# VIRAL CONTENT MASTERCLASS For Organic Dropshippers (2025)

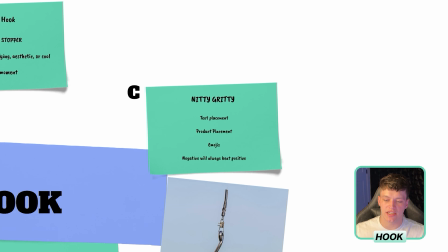And now I have this little tab over here that says nitty gritty, so we can actually discuss a few other issues with that video we just watched. Now, these are the little things that nobody ever talks about. These are the actual deep down details that seem really minor and seem really small, but actually matter. So first big issue is his text placement. You can get away with having your text at the bottom, but it needs to be executed properly. It was a little too small than it should have been. And for that exact concept, it would have made so much more sense to be in the most common area that text is, which is actually around this area.
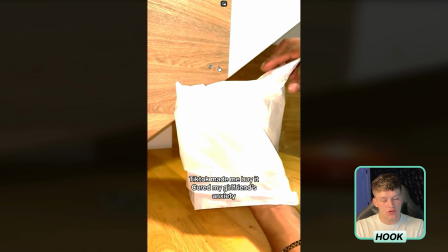So this is where the viewer's eyes naturally gravitate when scrolling and watching videos, mainly because this is the most common format of any short form video being posted. A great tip that can help you with this, that you want to keep your text between your bottom volume button and your power button on your phone.
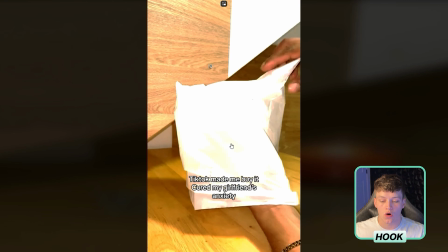And another nitty gritty detail is product placement. This isn't horrible, but since his text is also in a horrible spot, it does make it bad. If you're gonna go the bottom route, which isn't recommended and only works like 1 times out of 10 compared to the latter, but if he was gonna try to commit to this, he should have flip-flopped his text and product placement.
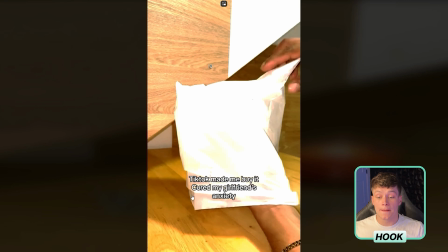So instead of text being here and product placement being in that middle to bottom area, he should have had the product in more of an upper area and the text lower and also bigger, ending about right here and here, which just helps with the overall aesthetics of the video itself, actually pleasing the consumer's eyes.
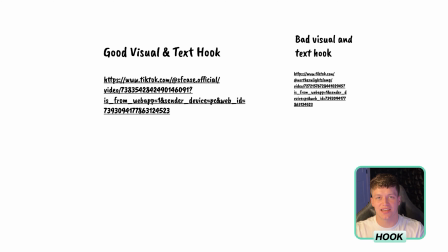Okay, so now that we've seen a bad visual and text hook, let's take a look at what a good one looks like.
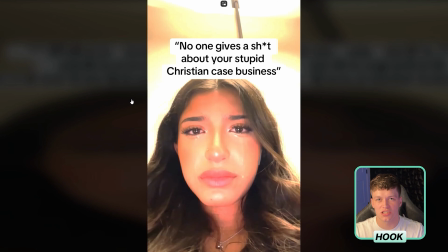So off rip, once again, now we talk about psychology and how this plays a huge role on our content. This is honestly as bold as it can get with emotion evoking. It's literally a girl crying.
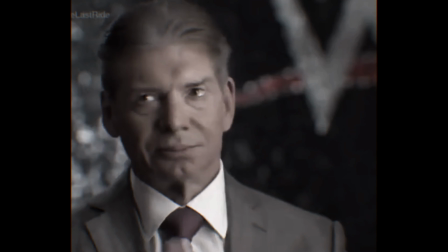That's automatically going to make the viewer say, oh my gosh, why is she crying? I want to see why she's crying. And in general, you're scrolling, doom scrolling. If you pop up on a video of a girl just blatantly crying, staring at the camera, that in itself is a scroll stopper.
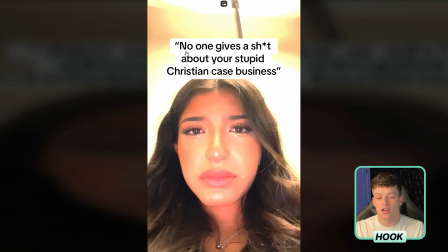And then to top it all off, great text hook with, no one gives a shit about your stupid Christian case business. Not only is he targeting his niche, but he's also evoking another emotion, which is more negative, which only goes into all of the good traits of a text hook that we were just talking about. And also, now that we're here, another nitty gritty we were gonna go over is negative hooks always outperform positive hooks.
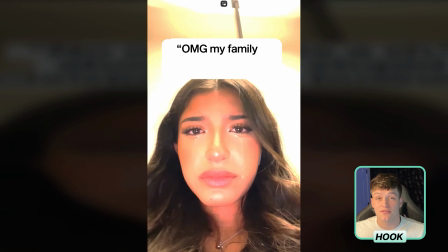So something like this compared to, oh my gosh, my family loves my Christian business, is always going to perform better.
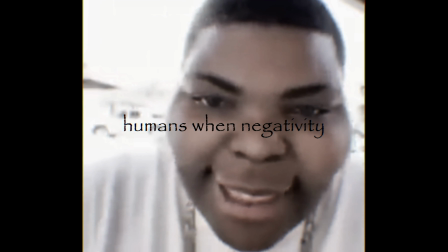You can look up the psychology behind it yourself, but as human beings, we naturally gravitate towards more negativity and are attracted towards negativity more than we are positivity. And this is kind of off topic, but helps with the psychology understanding of things. This is why news outlets perform better and have higher ratings and more views, and you constantly see them only putting out horrible, crazy stories, wars, all this crazy stuff, because they understand the psychology of a human being gravitating more towards and being more interested in something negative compared to something, you know, super happy, uplifting, and upbeat. And the last thing before we move on to controversy I want to talk about are your emojis. Once again, this is something very small that you would never even think about, but they do matter. Emojis themselves can change the entire vibe of a video. They are literally there to represent a certain emotion, hence the name emoji. So when you are going to use emojis on your text hooks or anywhere in your video, make sure that they match the vibe that you're trying to feed the viewer.
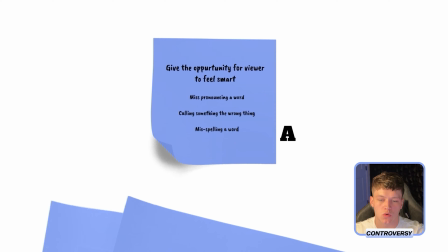Okay, now moving on to the infamous controversy. Okay, first, what is controversy exactly? In simple terms, it's just manipulating the viewer to somehow in some way engage with your content via comments or shares. Now, a couple things with controversy is less is more. So don't ever overdo it.
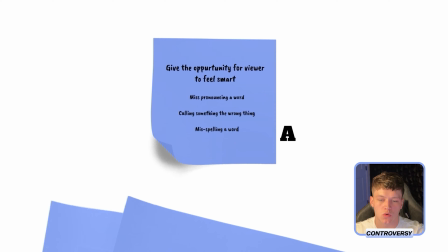The less blatant and less obvious it is, the better it's going to perform. You're trying to sneak it in there. Okay, you're not trying to make it obvious, because then there's no need for the consumer to feel like they have to send it to a friend because like, oh, did you see that? Or they have to comment, and there's no need to state the obvious. So the best controversy is hidden in plain sight.
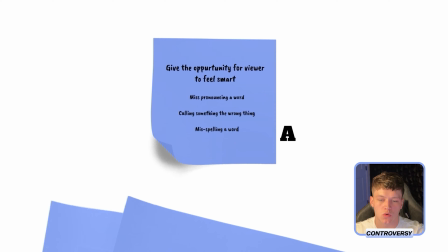Now, the most common types of controversy you're going to see within content are, you know, sometimes mispronouncing a word, calling something the wrong thing, like let's say you're showing a Ferrari and you call it a Lamborghini, or just blatantly misspelling a word. But keep in mind, when trying this sort of controversy, you want to keep it unintentional.